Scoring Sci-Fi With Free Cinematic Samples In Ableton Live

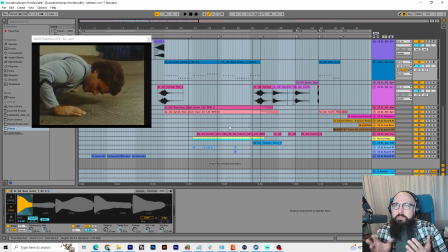(12:32)
The staccato horns, I'm mixed about how I think they sound right now. I could probably EQ them and play with them a little bit more to get them to sound a little bit more solid, but I think it fits the style really, really well. And this pack has so much other stuff that I didn't even use.
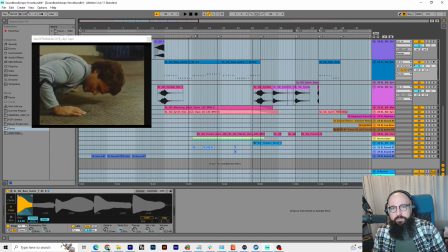(12:46)
So, I mean, that's just one piece in the puzzle, but I think you can really get the stuff sounding good if you layer it correctly, mix it correctly, and play with EQ and effects.
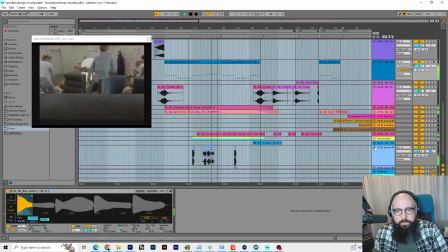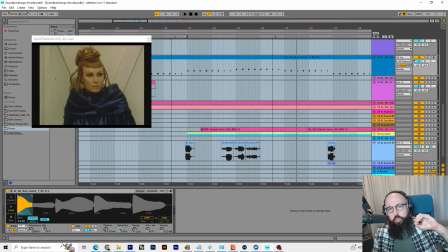(13:01)
You may have also noticed some other droid behavior sounds down here.
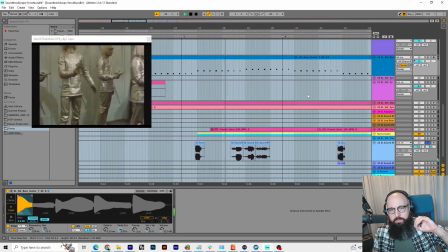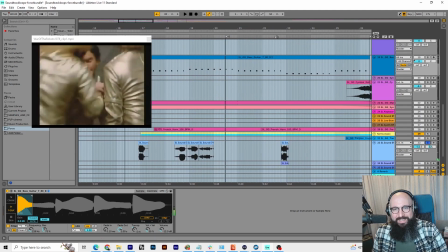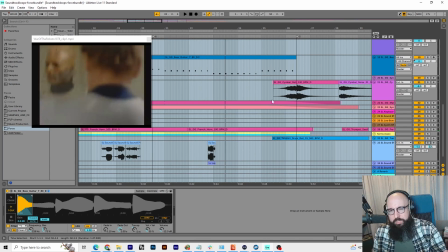(13:17)
It's just to kind of indicate some kind of personality to these droids, since we don't, again, have dialogue or effects.
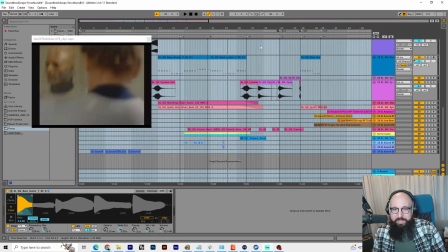(13:23)
Or we have a little bit of dialogue. There's some of that coming up. But let's move forward.
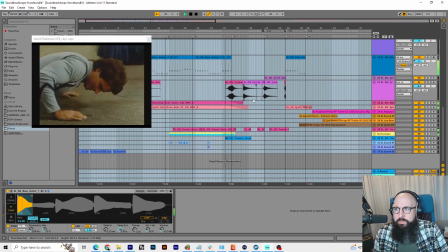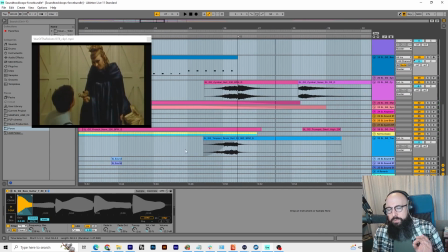(13:35)
So what happened here? A few things going on. Timpani drum roll.
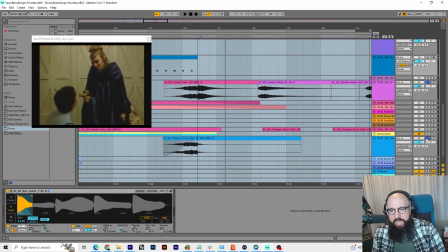(13:43)
I talked about the cymbal earlier, but let's see what happens when we layer these two together.
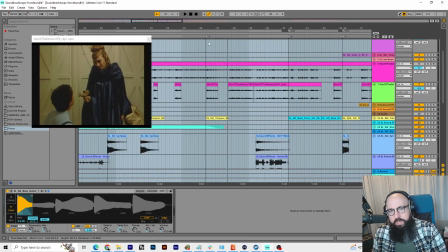(13:51)
Pretty effective, right? And then from there, everything else is kind of fading out.
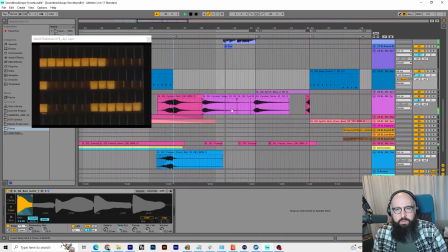(13:59) Security satellite coming within range. Insert code tape to neutralize defensive.
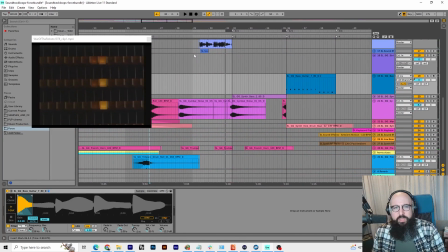(14:05)
So that audio is from the original movie. I pulled that out to kind of use in this piece.
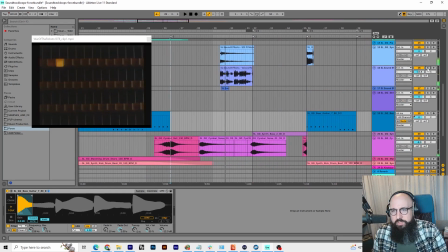(14:10)
But there's some other stuff going on.
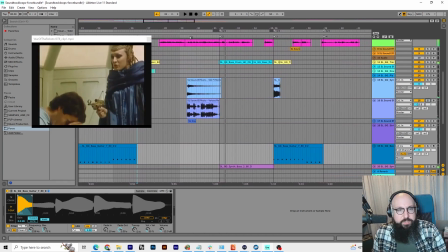(14:15)
Some just computer sound.
Insert code tape to
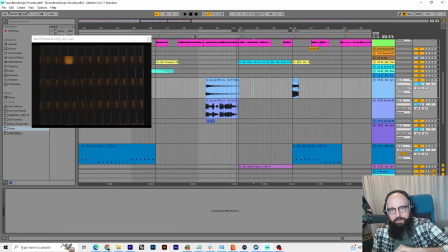(14:25)
Just kind of a classic trope of like old sci-fi is just using a synthesizer, using like an ARP or something to create a nice little, I guess, sting or impact when the computer cuts in. coming within range.
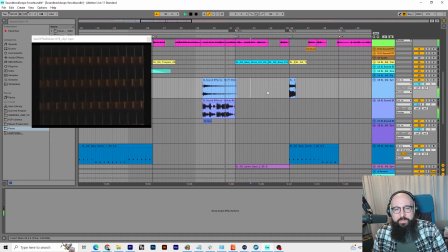(14:41) Insert code tape to neutralize defensive reaction.
I don't know, it's fun. This whole thing is fun.
Insert code tape to This is just kind of like a
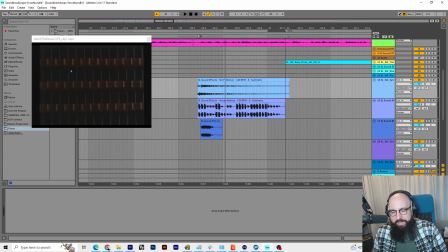(14:55)
It could be telemetry. It could be the computer receiving a message.
Insert code tape 2.
But mixed together, they all create kind of one soundscape. And that's the idea, is you're layering things to kind of create the sound of the computer.
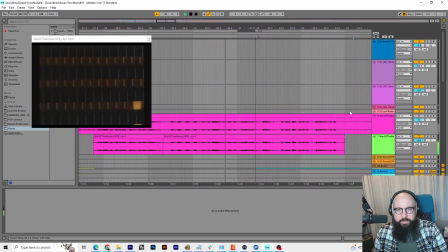(15:08) Insert code tape to neutralize defensive reaction. John, don't.
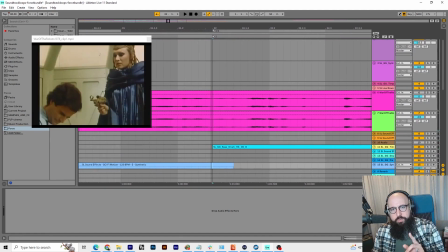(15:13)
Now here at 32, you'll notice there's a tempo change. Key change. But there is a tempo change.
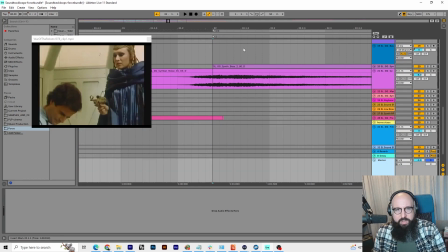(15:22)
If you go to the master channel here, I can kind of show you what we have going on there. Oh, we want to make sure that automation mode's on. There we go. So you can see what I did here is I took the tempo down from 120 to 80.
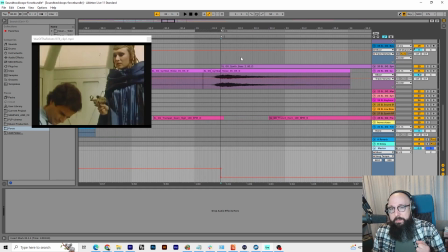(15:40)
A lot of the clips I ended up using are 80 BPM, which is indicated by the number here next to the key, which is D. So I wanted to change the mood and the vibe, but I wanted to keep some of the very strong sounds that I was using.
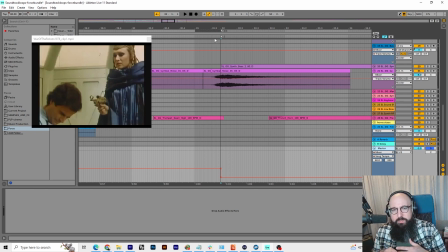(15:54)
Like the French horn was 100 BPM, I believe, in D. Some of the other ones are 80, like the synth bass.
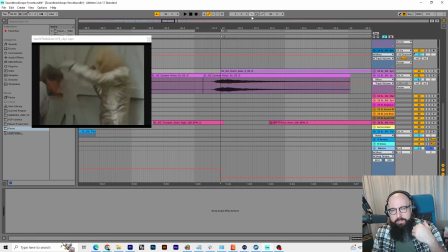(16:01)
So I wanted to take those slower sounds and create more of an ominous continuation of the previous action, if that makes sense.
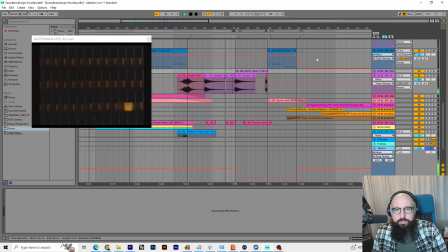(16:08)
Let's see what that looks like when it transitions.
To neutralize defensive reaction.
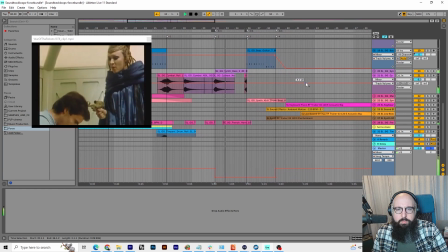(16:13) John, don't be stupid. I'll kill you all, one by one, until one of you inserts that tape.
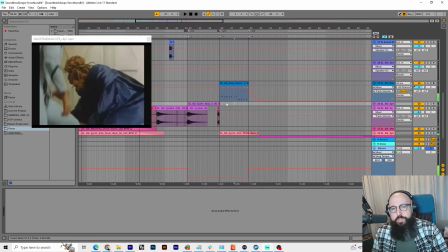(16:21) Stop fighting or I'll kill him.
So something there that only appears at this point in the mix is this synth bass sound.
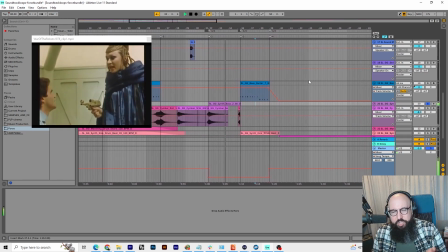(16:32)
I like it because it's ominous. It's building tension. This guy looks like he's probably going to be in a lot of trouble if things don't change for him.
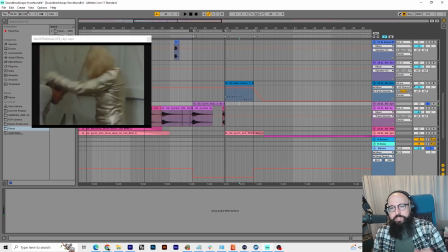(16:41)
So I wanted to kind of communicate that with something a little more sinister. Let's pull out.
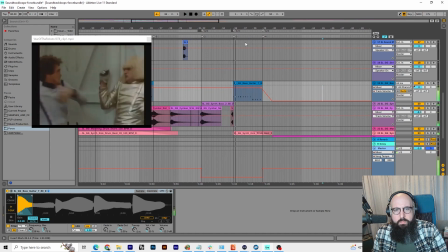(16:47) Stop fighting or I'll kill him. Stop fighting or I'll kill him.
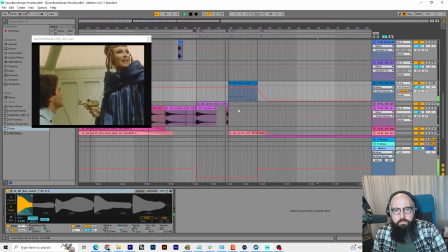(16:53) Stop fighting or I'll kill him.
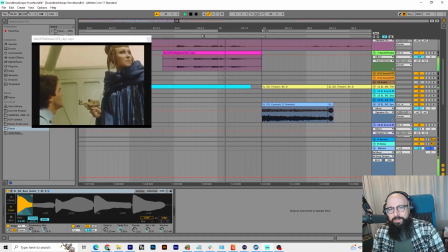(16:59)
And actually, is her audio on?
Stop fighting or I'll kill him.
Yeah, there we go. Okay, cool.
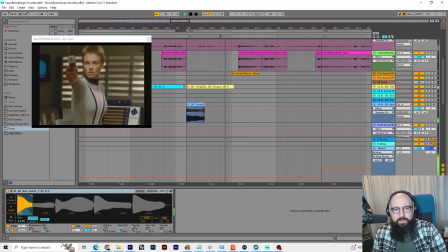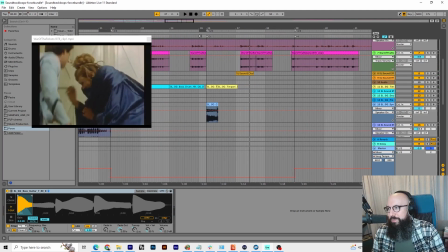(17:10)
It's hard to sync this up sometimes because the audio is dubbed in from Italian to English, so there's like little places where it doesn't quite line up, so you're trying to like match to the action versus the actual dialogue.
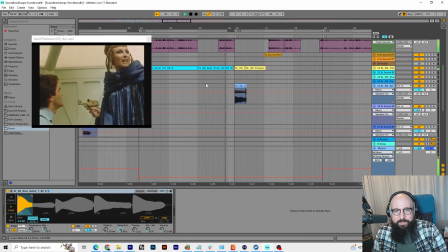(17:22) Stop fighting or I'll kill him.
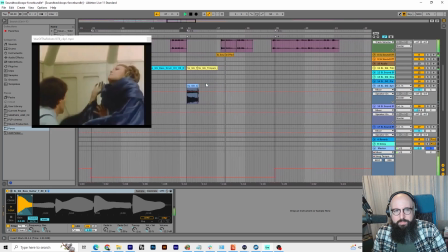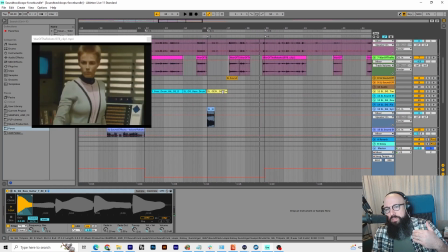(17:32)
So what happens there is it goes back to the motion previously.
Fighting or I'll kill him.
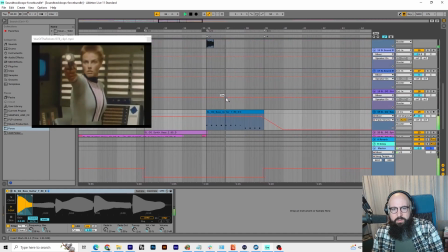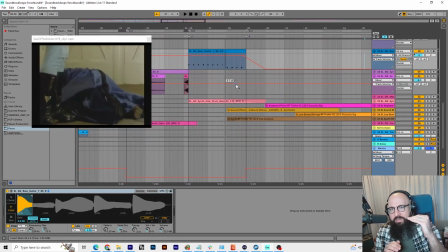(17:42)
But you'll notice I pulled out some of the other elements, so it's not quite as heightened, but it is still having that driving rhythm behind it.
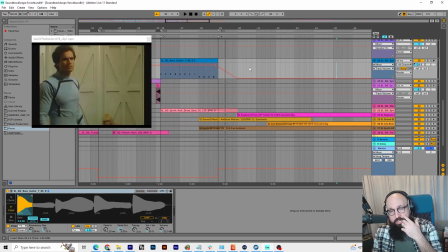(17:53) Why did you kill her?
Now here's another key change, or I guess another tempo change, key change, whatever you want to call it, that I've inserted here. And when you insert a tempo change or a key change, it's going to create a new, it's going to take you back to like the beginning of a bar or beat.
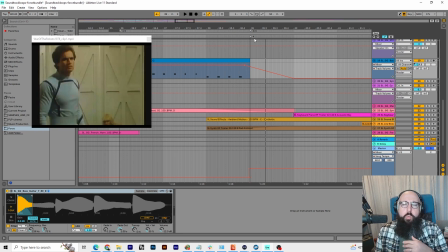(18:11)
This is super useful for film composing when there's like a change in mood or a change in scene, or if something just happens that completely shifts the narrative. You want to be able to quickly go to a completely different idea, or maybe push the idea you're working on in a different direction.
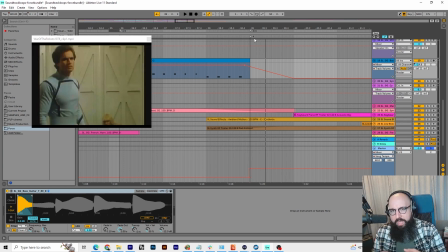(18:29)
Making a time signature change or tempo change allows you to do that because it sets you at a new bar, which you can see here at 39. And here I'm taking the tempo back up to 120, which is the speed of the E key samples within the bundle.
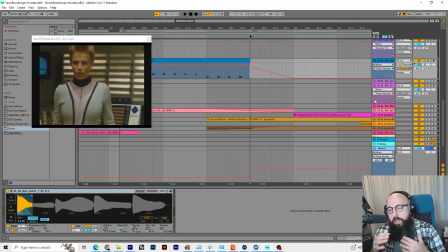(18:47)
So I wanted to make sure that I could use those because they have a more heroic kind of emotional arc in the melodies that they use and the rhythms they use. So I wanted to go back into that and explore that. But I also stripped back a lot of the stuff that, you know, would make it more trailery, more just high energy.
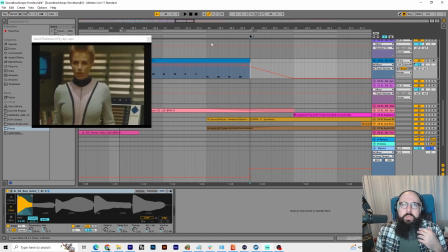(19:05)
And I really kind of brought it down to its essentials because we have kind of a very, it's an emotional scene as far as that goes with this movie. It's about as emotional as this movie gets. And you can see how it kind of changes the direction of the scene just by the way that the pads and the strings come in.
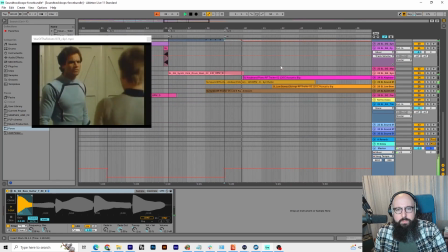(19:27) Why did you kill her? Don't worry, I didn't kill her. She's just no. stunned.
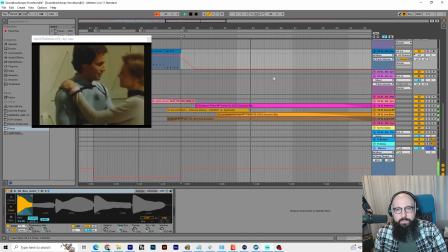(19:34) Thank you, Julie. If it hadn't been for Kuba, Lewis's plan might have worked.
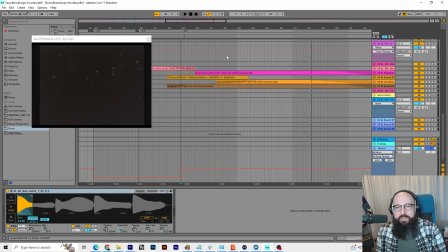(19:46)
Aww. Yeah, so I totally switch vibe at the end here. It goes from this very actiony, very like complicated
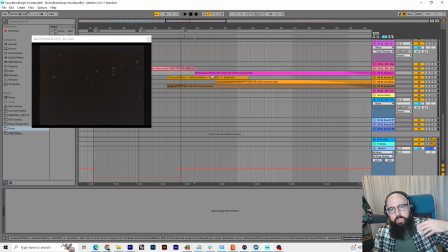(19:54)
dense piece to piano with ambient reverb,
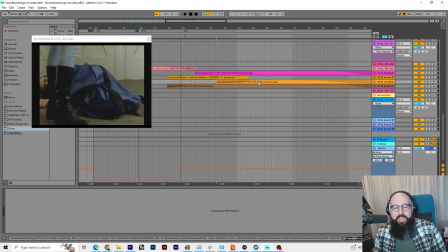(19:59)
ambient sound effects, low strings that have some reverb on them, and then an ambient pad.
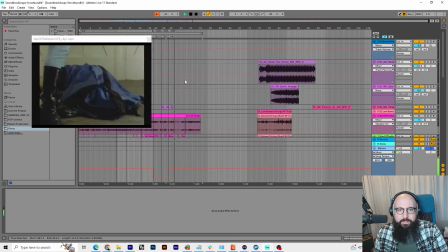(20:06) Don't worry, I didn't kill her. She's just stunned. Thank you, Julie.
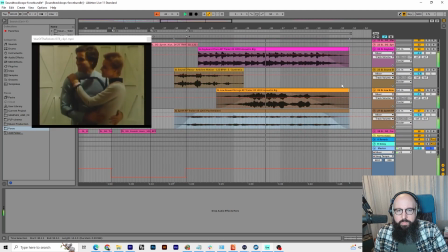(20:15) If it hadn't been for Kuba, Lois's plan might have worked.
And these are all in the bundle. Let me play them back real quick.
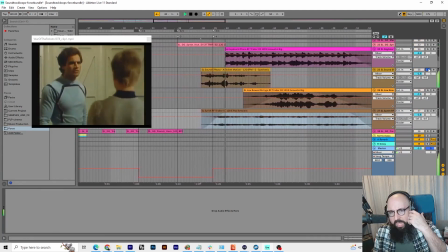(20:24)
So here's the ambient pad. It's kind of an ambient motion effect.
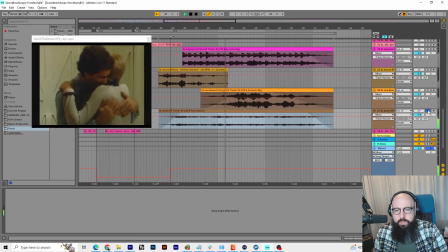(20:31) Thank you, Julie.
The ambient pad in the key of E.
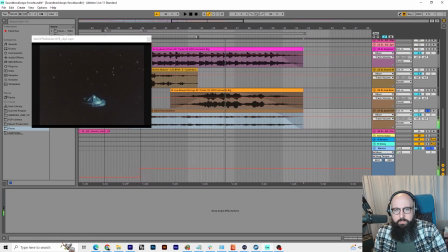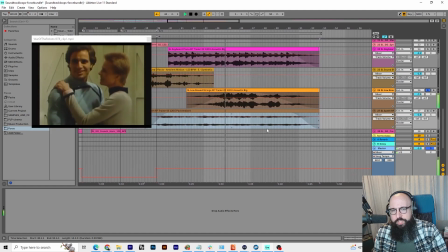(20:42)
Acoustic bowed strings.